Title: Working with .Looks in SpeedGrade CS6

This is a video about Adobe SpeedGrade CS6 looks. This is actually what's front and center of the product, so let's have a closer look at what you can do with the looks in the application.
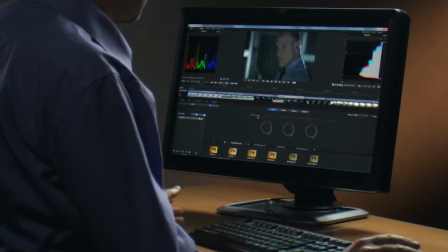So I've got a project loaded here, and it's sort of flat right now,
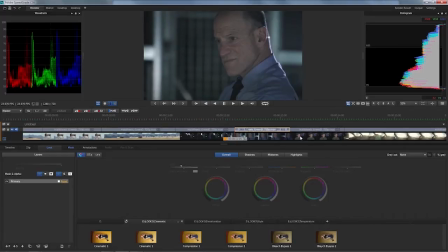so it's shot correctly, and everything's great, but nothing has been done yet to make it look distinct. So one of the things you can do pretty much right away is actually turn to the presets that are shipped with the application. So, and then just really simply click on it.
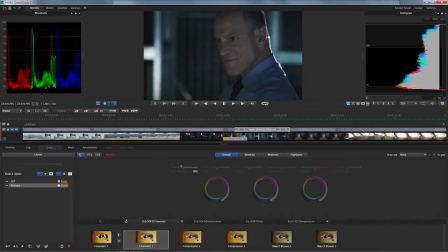And once you're in that mode, you can just use the arrow keys to go to the next one in the list and then yet another one. We just go through and see if it's taking you a direction that you like.
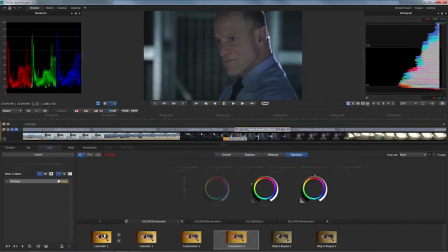It's not meant to do the grading for you. It's really just giving you ideas as to what you can do in terms of just the general creative input. And we've got other ones here, for example, if I want to see what I can do with just looks that are desaturating the picture in different ways.
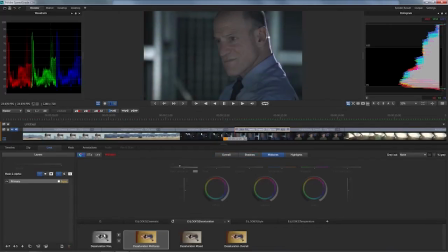This one is actually depending on what I need to do with the material, certainly an interesting one, the desaturation mix I like a lot. I've got stylized ones like Take Me Back to the 60s. That's pretty much the same thing, but a bit more washed out, and I think it pretty much immediately reminds you of some stuff that's been shot on film at that time.
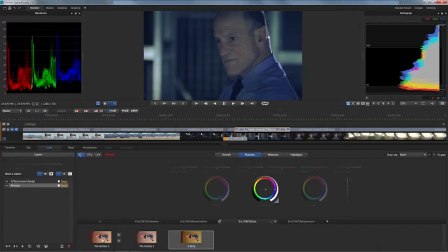Here's a Technicolor 3-strip, which, you know, might look awkward to you, but depending on what you need to express with the picture, if he's not feeding so well in a second from now, that might be something you're going for. And then finally, there are a couple of nice ones that just quickly let you
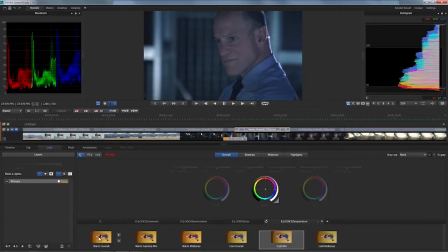experience what's happening if you change the overall temperature, or just specific temperature to midtones or just to the shadows, just giving you a general direction if this is making sense in terms of developing the picture. It's really, think of it as developing the picture, and then you're going to refine it and do the actual grade.
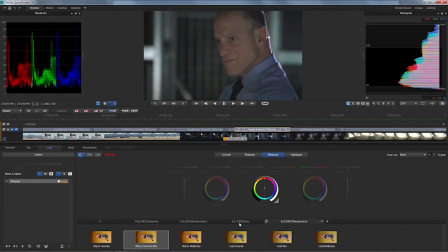So if you like either one of them, and I think I kind of like the idea of going with the 60s look here, then you can take it to the next level. So I'm just quickly going to hit Enter to confirm that this is now applied to the shot and the timeline. You can always use 0 on the numpad to go back and forth to see what it looked like before.
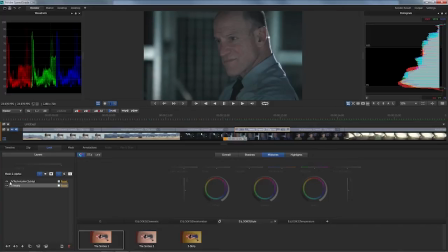And then if you turn over here to the left where we have the layer stack of the application, you can also immediately work with the influence slider to change the opacity of each layer. So this most importantly has just this effects filter put on top of the layer stack.
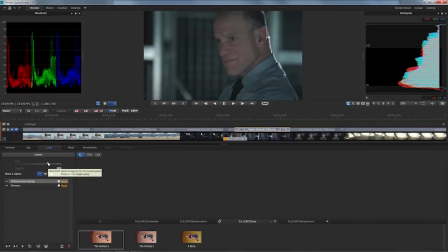And the preset is already toned down to 70% or 0.7 in opacity. And I'll just quickly bring that further up or go further down and see if I like it better, if that particular effect is going to see more impact.
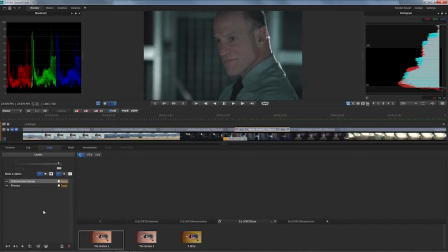I'm going to actually go for a bit more, because I like it better. And then you can look at the picture like, what else do I need to do to refine this? So most importantly, I can turn to my primary layer and just take care of getting the blacks to where I need it to be, whatever production setting for me as a standard or what I need to have with this shot creatively,
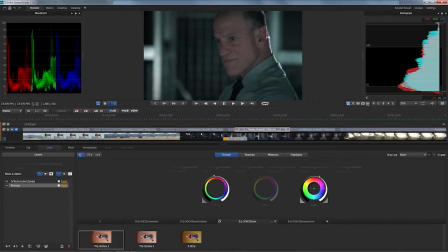I can do so. I'm gonna make it a bit more punchy, just build some more contrast, gonna add a bit more light to it. Now what I'd like here is to actually refocus the attention and just really make sure that we're just looking at him right away once this picture is coming up.
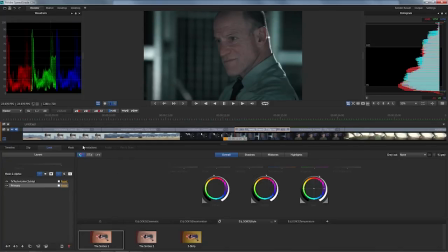Right now, that's not necessarily the case, so let's use a classic technique for that. I'm going to turn into the mask section of the application. It's really right next to the look tab, and click on one of our presets. In this case, I'm going to add a vignette,
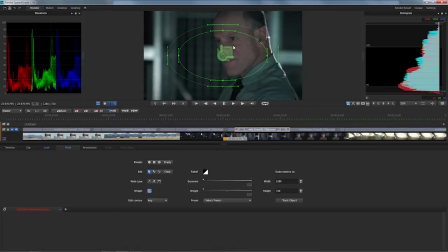and we got this nice tool here that allows me to quickly just change either the overall size or add a bit more feathering. And you've got tools to fine-tune that. If you prefer a specific kind of preset for doing the feathering, you can certainly go into this list. I'm going to go for smooth, as I tend to like that best, for just a classic vignette.
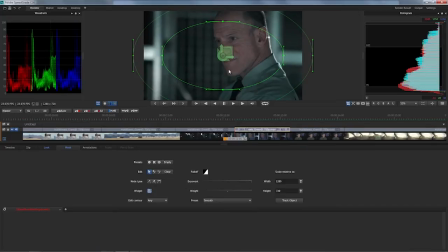And I'm also not going to use a vignette like it comes with a preset. I'm actually going to stretch it out, so really center it around him and try to bring more attention to the guy in the picture. So here it is. I'm going to add another primary.
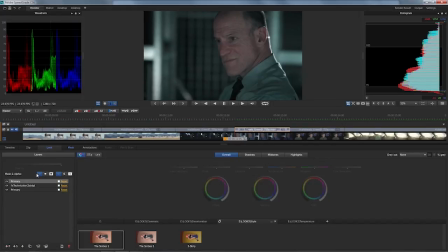And in this section that says mask and alpha, the first three are about the mask. And if I do nothing, it's actually going to apply the grade on that layer just to the overall picture. If I decide to go for inside, let's just quickly do this so you get the idea.
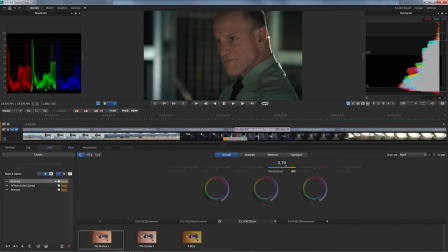And this is not what I want to do creatively, but you're going to see that actually the change in temperature is only happening inside the mask. If you look towards the left there, it's most prominent. It's not affecting that. So in this case, a vignette, I'll just click on outside and turn to my offset tool here.
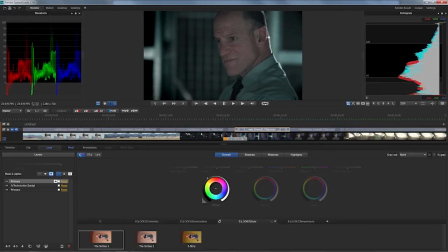And then really just tone that down maybe a bit more. And here's the cool thing. Once I'm there, I can obviously go back into the mask and just, once the grading is on, it's actually a lot easier to say, hey, I want to put it a little bit over there or make it denser, really
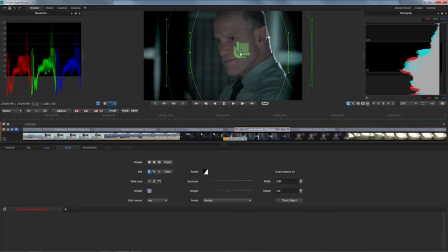refocus a bit more, so the steel to the left is not that much apparent anymore. Whatever you need to do. Also, obviously, I can add more feathering to make it go softer towards the outside. And here we are. Now, as with all the tools in layer stack, you can always turn on and off each individual part of it.
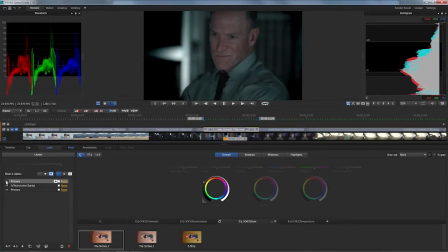And you can see what this does to my picture. Let me quickly loop that and just play that. So it's interesting what it does. This is the original picture, right? And this is what happened just with adding a couple of layers and just really giving it sort of a distinctive
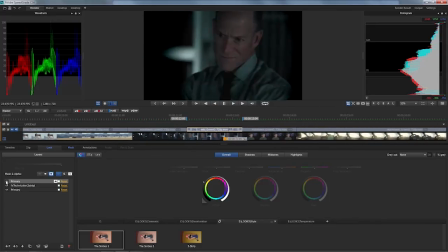feeling that's going to express what I want this to look creatively and refocus the attention toward the guy in the center. Now, a couple of other things are worth knowing about what we do with looks in SpeedGrade CS6. For one thing, SpeedGrade is totally a workflow tool.
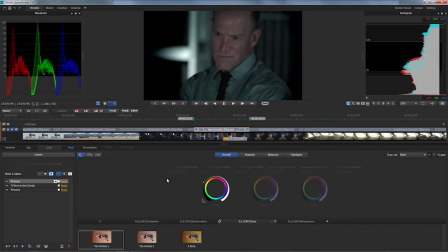So if you need to communicate this to somebody else you're working with, you can just easily click on Control-P and save that as a look file. So if someone else is working on that project on another workstation using SpeedGrade, you don't need to send the project.
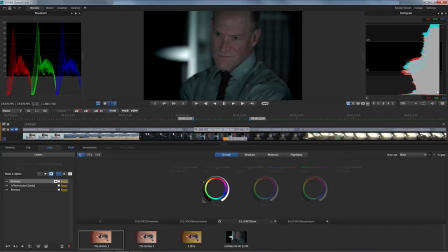You can actually really just send that look. And also, what's really cool about it, and let me quickly do this for you, I can actually delete this timeline.
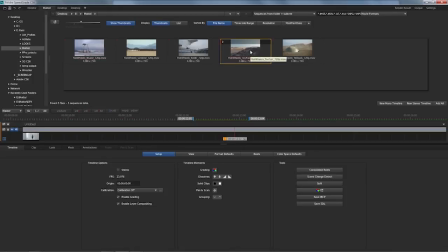Just open something else from a familiar project that's from pretty much within the same realm in terms of cameras used,
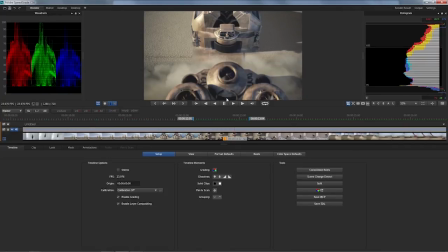lighting, etc. So different style, different kind of project, but I can now come back to my look section and
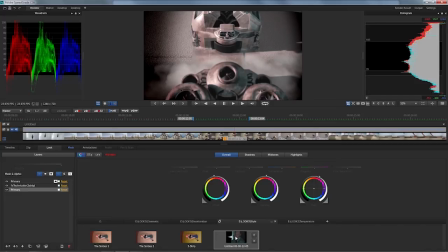repurpose that very same look on that material. And obviously I can come back, and that's the whole purpose of making it just metadata. I can come back and say, okay, on this material, as we had a bit more contrast in the original picture, let's actually not go up with the gain that much.
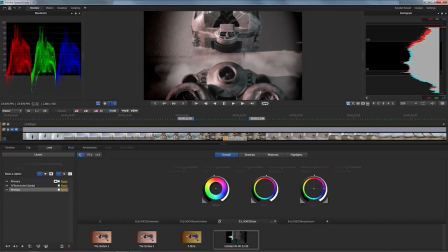As I'm always presented just with the sliders in the very position I left it when I originally designed the look, it's super easy to refine that. And the same thing goes now for something like, wait a second, that filter was great on the other picture.
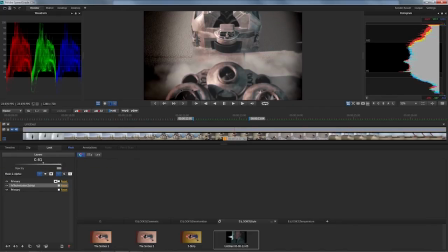It seems a little bit overdone on this one as there's more metallic surfaces in it. So I'll just bring that down and you can see how easy it is to make these things work. Or, for example, if the vignette is a little bit too much or the shape needs to change, you just come back and just make all these changes as eventually it's all just metadata.
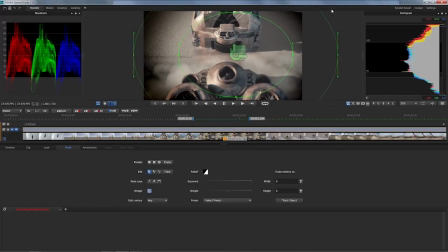So for this kind of shot, for example, I would much prefer to have a lot more feathering and the grading is a little bit too intense. So I'm gonna come back and just really bring the offset up a little bit. So I have a really good vignette on this one.
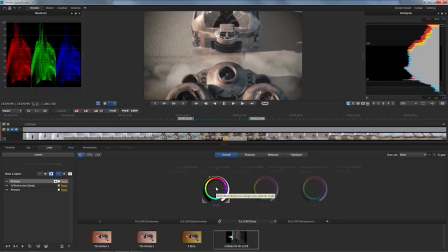So this is without it, this is with the vignette, and this is how easily you can repurpose the looks even on a completely different project. Now, finally, it's also super simple to export just to a lookup table. And we've got two cool things going actually within the Adobe realm of products.
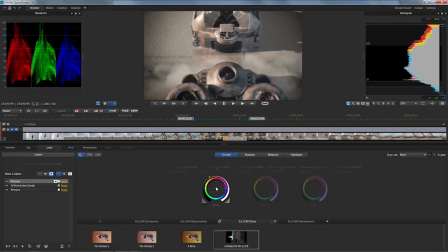So After Effects would, without conversion, just take the look file and you can just apply that from within the lookup table section. And Photoshop would do the same thing. But you can also make this work for other products if you hover over a look, which I'm doing right here on this one. And if you click on the E button, it will actually open the export menu.
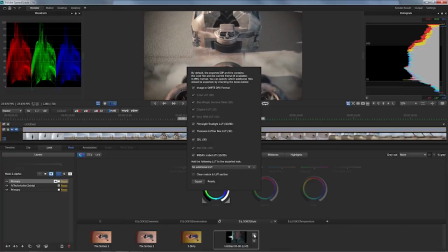And you can see this goes deep, so I can actually export to pretty much all the tools out there that would accept the 1D or 3D lookup table that are used in production.